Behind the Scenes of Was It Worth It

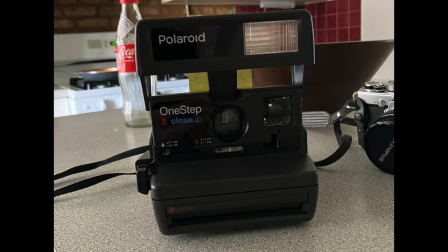[4:00]
They're just like a bunch of vintage cameras in there
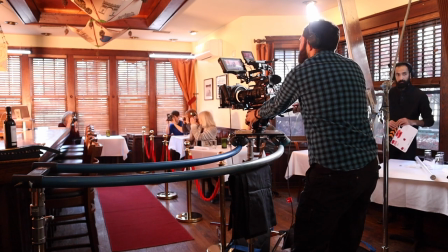[4:02]
So I was glad that they got a second life by being in this video So we actually shot the red carpet scene at the restaurant Also,
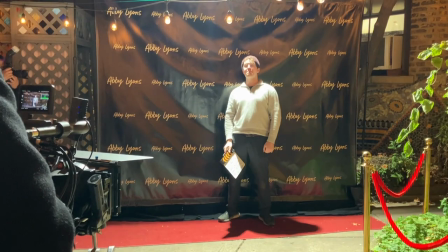[4:11]
we shot it on the back patio and I don't think that you can tell it's also at the restaurant,
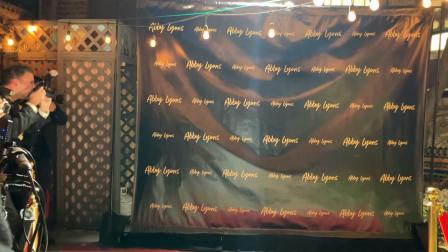[4:16]
which is cool So we got kind of like two locations in one the props that are on the red carpet were definitely the toughest to get for this video
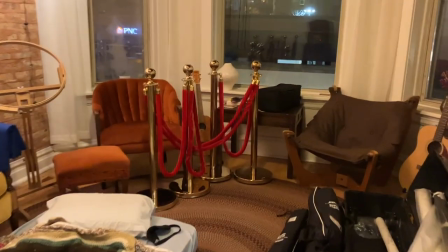[4:24]
These metal poles are called stanchions.
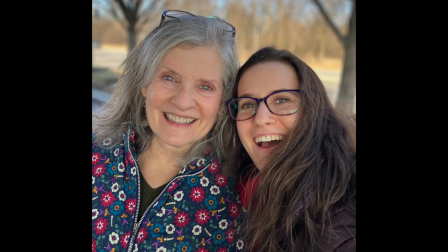[4:26]
I found them on Facebook Marketplace, but they're out in Michigan So my mom and I did an eight-hour road trip to go get these things
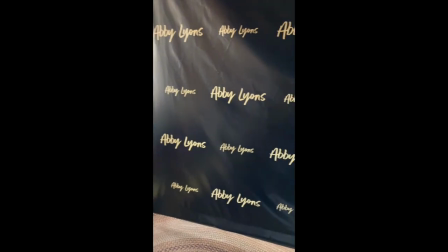[4:34]
And then also this banner. It's called a step and repeat This was custom ordered.
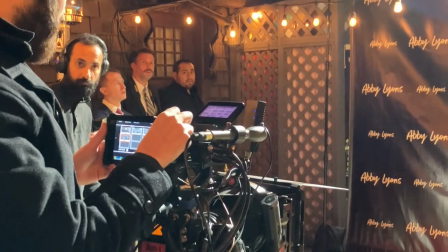[4:40]
You can see my name is written all over it A bunch of my friends also came out to play paparazzi
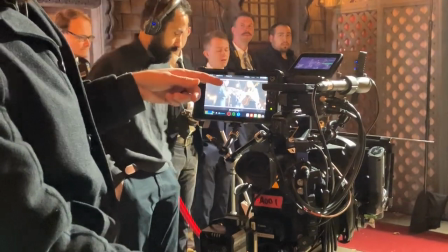[4:46]
extras And I was kind of worried that people wouldn't want to do this part of the video
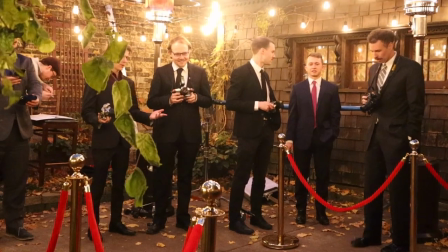[4:51]
because we were shooting outside in Chicago in the middle of November and it was pretty cold.
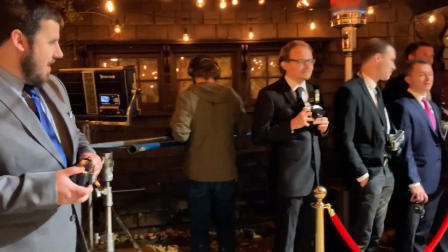[4:57]
It was like 40 degrees. I also didn't want people to wear coats because I wanted it to look like we were in LA since that's where the song is set.
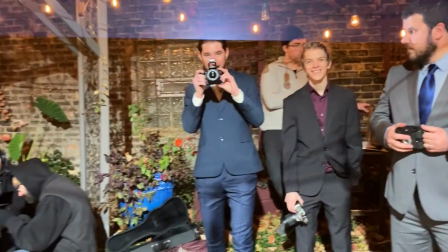[5:06]
So I called everyone and asked them about that and everyone was like, oh, no worries.
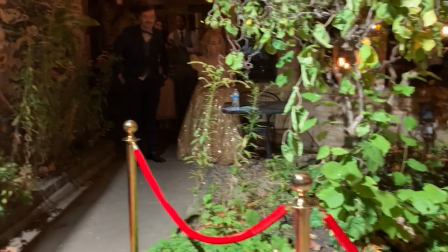[5:11]
That's totally fine. Sydney was probably the coldest because she was just in this dress.
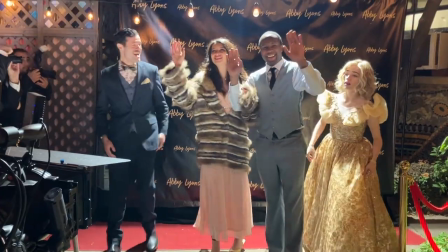[5:18]
So thank you to her for putting up with the cold.
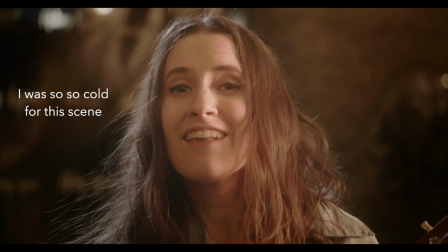[5:21]
I wanted to get this all done before it started snowing and it actually snowed that night after we got home from the shoot.
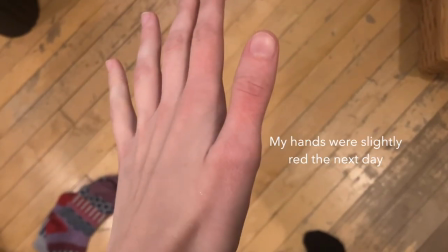[5:30]
So we really timed the shoot just right. One of my friends got super into the role of the paparazzi.
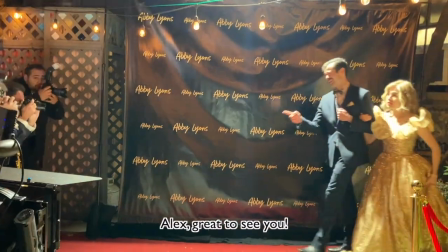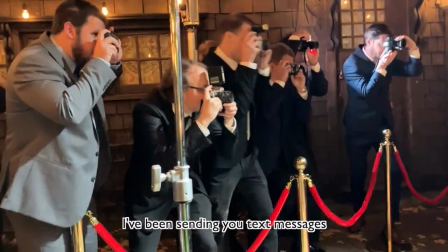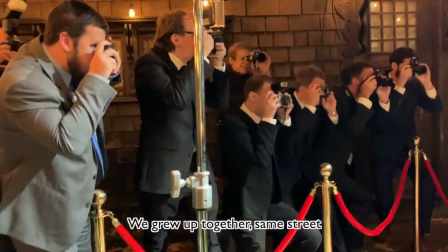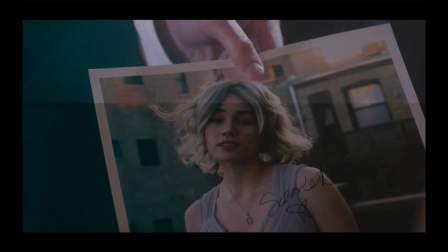[5:54]
There's one scene on the red carpet where Sydney signs a photo of herself, but she signs it with her name Scarlett, which is from the lyrics of the song that she changes her name.
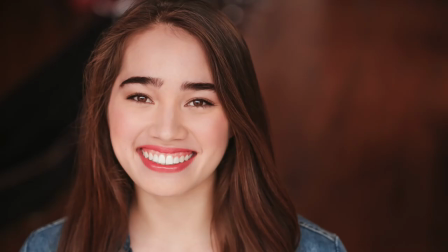[6:03]
And I asked Sydney to send me some headshots of herself, which she did,
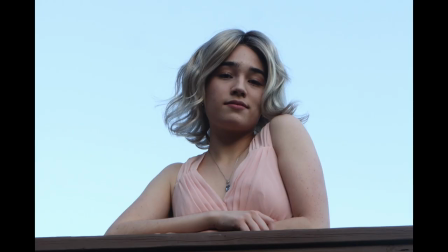[6:07]
but they all have her brown hair so we did a super last minute photo shoot of her in the blonde wig just
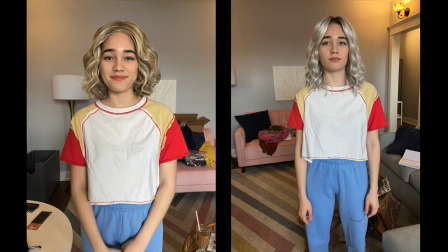[6:13]
to get this photo and shout out to pam for lending us all these wigs she's my songwriting
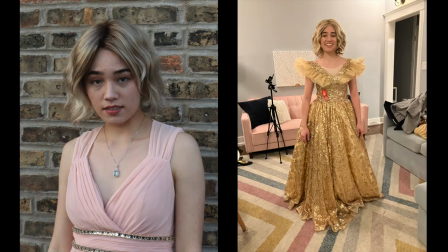[6:20]
student from nevada we also borrowed these two dresses from sydney's friend maddie and in this photo sydney's actually wearing the
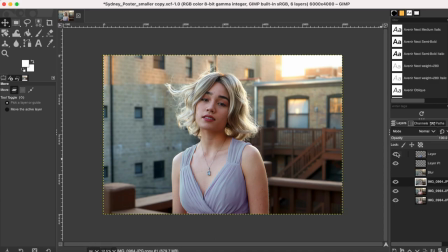[6:29]
pink dress that the other girl was wearing i photoshopped it to be blue just in case anybody happened to notice that little detail.
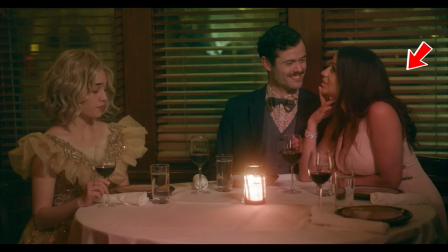[6:38]
I didn't want it to be confusing in the story.
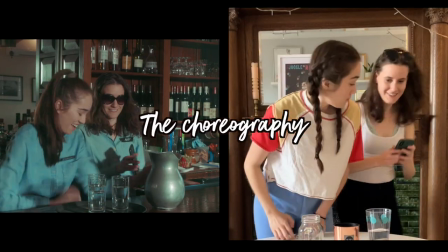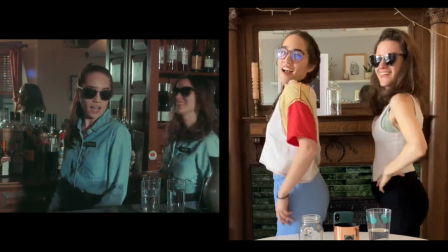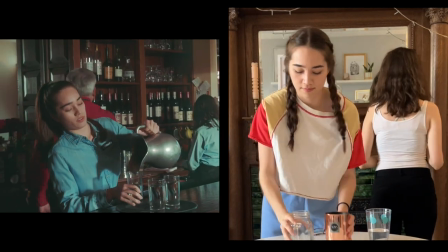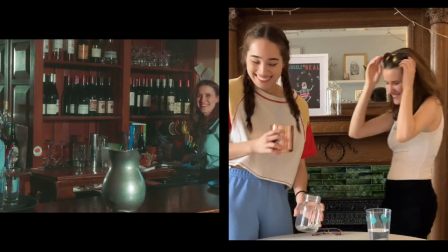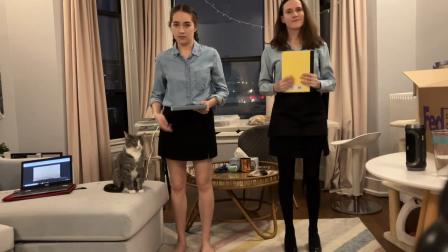[7:02]
Sydney also came up with the choreography for the video. I had this idea that it would come back three different times.
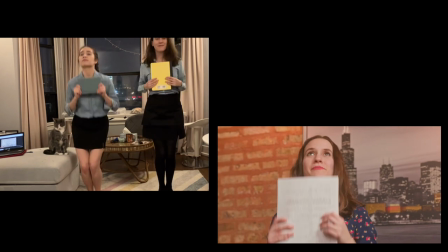[7:09]
The first time is when we're friends at the restaurant. The second time is when we're at the apartment and we have a fight.
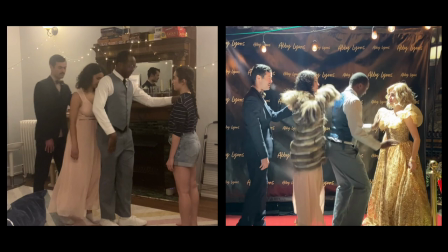[7:18]
And then the third time was going to be on the red carpet. It was going to be group choreography with all the other people on the red carpet.
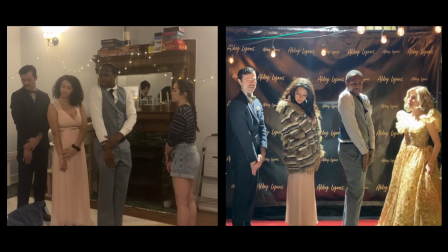[7:27]
And I just ended up not loving how it looked and we had so much other
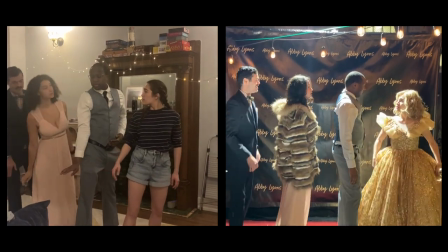[7:31]
footage that looked really really good that we cut out that last dancing part. But everybody did a great job.
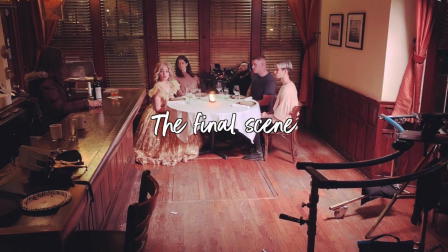[7:38]
And then the final scene was probably my favorite.
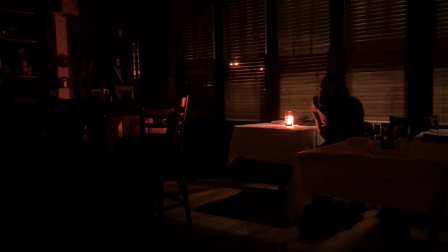[7:41]
I just think it was so deliciously tragic when Sydney and I see each other again.